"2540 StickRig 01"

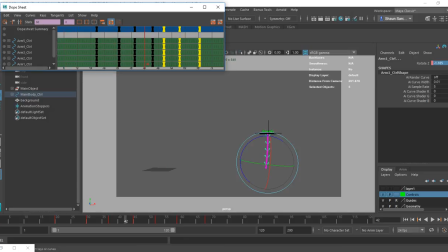(20:46)
Now, people will mix these up too. So sometimes they'll be like fast and sometimes these will be slow. Right, uh-oh is right. Right, so it's kind of like jerky in how it's moving.
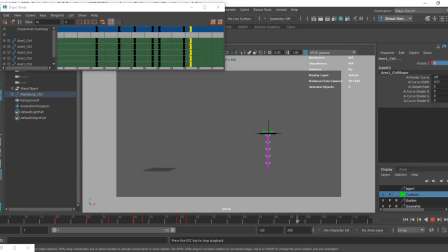(21:01)
It's not fluid. I can go close together, I can go far apart, but I can't mix them up like that. Okay, I can't have it like that. I can even get progressively shorter. Progressively longer doesn't really make sense, but progressively shorter between the keyframes, but I can't mix them up.
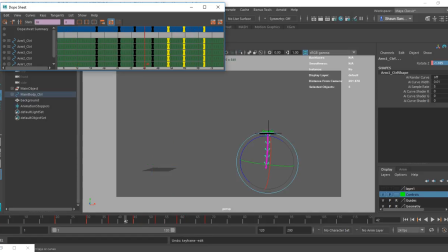(21:20)
Okay, and what I mean by progressively shorter is that the distance here, so this is where it hits. Okay, so this is our first one where we're just kind of like letting it rest. So I'm going to take this one and give it a big space. So that's how big that space is.
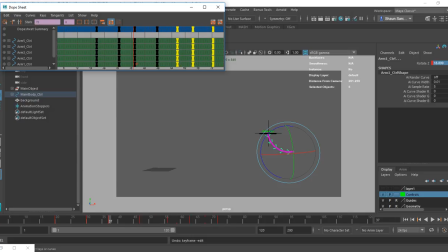(21:36)
And then the next one will have less of a space. And then the next one will have less of a space. And then the last one will have less of a space. Okay? So what's going to happen is that each one of those movements is going to go quicker and quicker and quicker each time. But because they're moving less, we shouldn't really notice anything like disgusting about it.
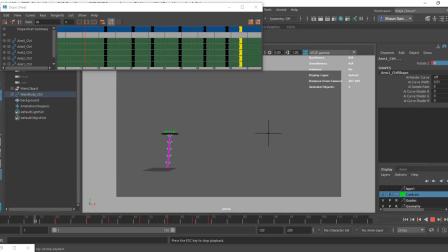(21:56)
Right? So that still feels good. It still feels like that could work. Okay? So there's lots that we can do in the dope sheet with this, playing with the spacing of those keyframes. And there's also a lot we can do with just like what the values are.
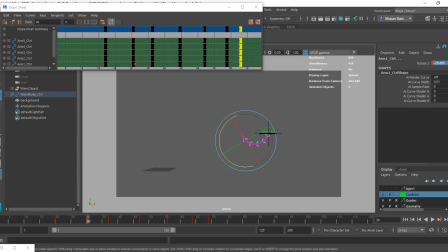(22:12)
If I cranked up the value here, like I did, I pulled that really far back, that gives us some indication as to what this item is. If I let it go like this, that would again give us an indication like this is a really stiff object because that item is flying and it's staying pretty rigid.
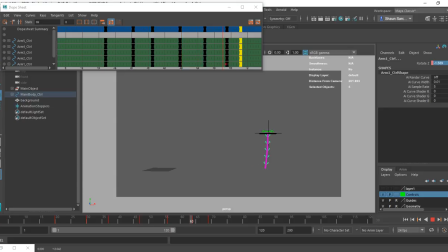(22:31)
Okay, so we have to play with that as well. And then the last thing I want to do, like this already looks pretty good.
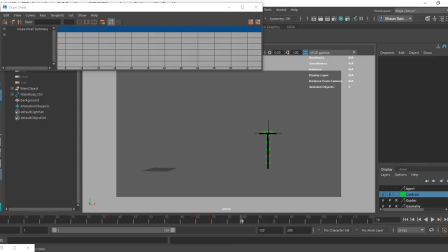(22:43)
Okay, cool. And you guys have already said the answer to the main controlling object is what again? That one, right? Okay. So if who is he controlling?
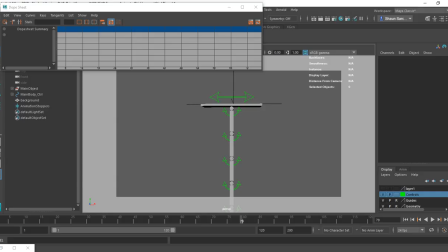(23:02)
Nope. He's controlling the plate, okay? So what is the plate moving? That one. That's the only one that the plate moves.
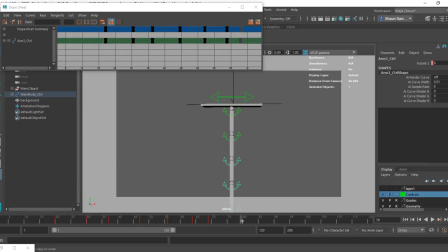(23:16)
He moves this one, and he moves this one, and he moves that one, and so on. Okay? So like when you when a dog wags its tail, at the very tip of the tail, it's wagging.
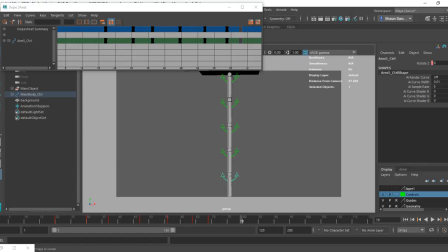(23:30)
But then the next bone controls the next one, and the next bone or muscle controls the next one, and the next muscle controls the next one. It's not a all at the same time kind of thing, right? So if there's a delay between this one and that one, then there should be a delay between this one and that one, and this one and that one, and so on.
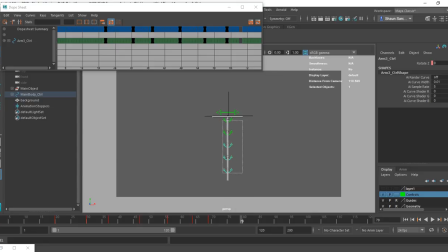(23:49)
So what I'm going to do is I'm going to grab all of these bottom pieces here, and I'm going to offset each one of those just a smidge. I have to make sure I grab them in the correct order. 1, 2, 3, 4, 5.
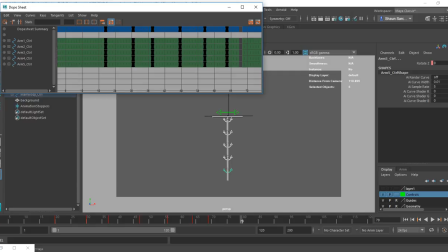(24:04)
It makes it easier to visualize inside here if they're 1, 2, 3, 4, 5, because I know which one's going to control the next one. So I'm going to go to number 2, and I'm going to offset it 2 frames.
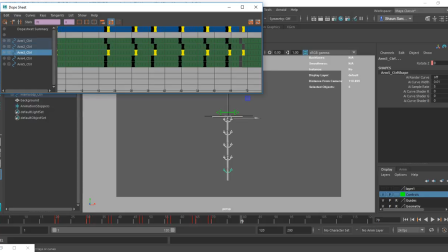(24:16)
Actually, I'll do 1 frame. I'm going to go to number 3 and offset that 1 frame past that, 4, and then 5. Okay? So now what this is going to do is everything is going to be assisting other things.
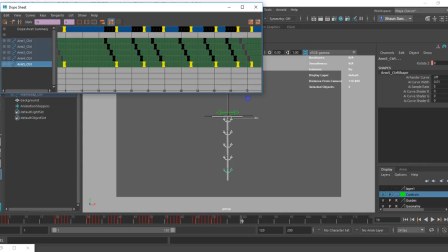(24:31)
So now look at my keyframes in the bottom. Lots of keyframes. We had the same amount, but now it just looks like more. So now watch the tail. Okay, it feels a lot more lifelike just because we offset each one of those.
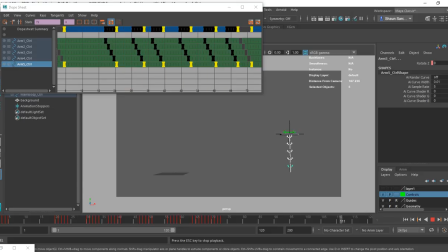(24:52)
Now we have to do it in this order.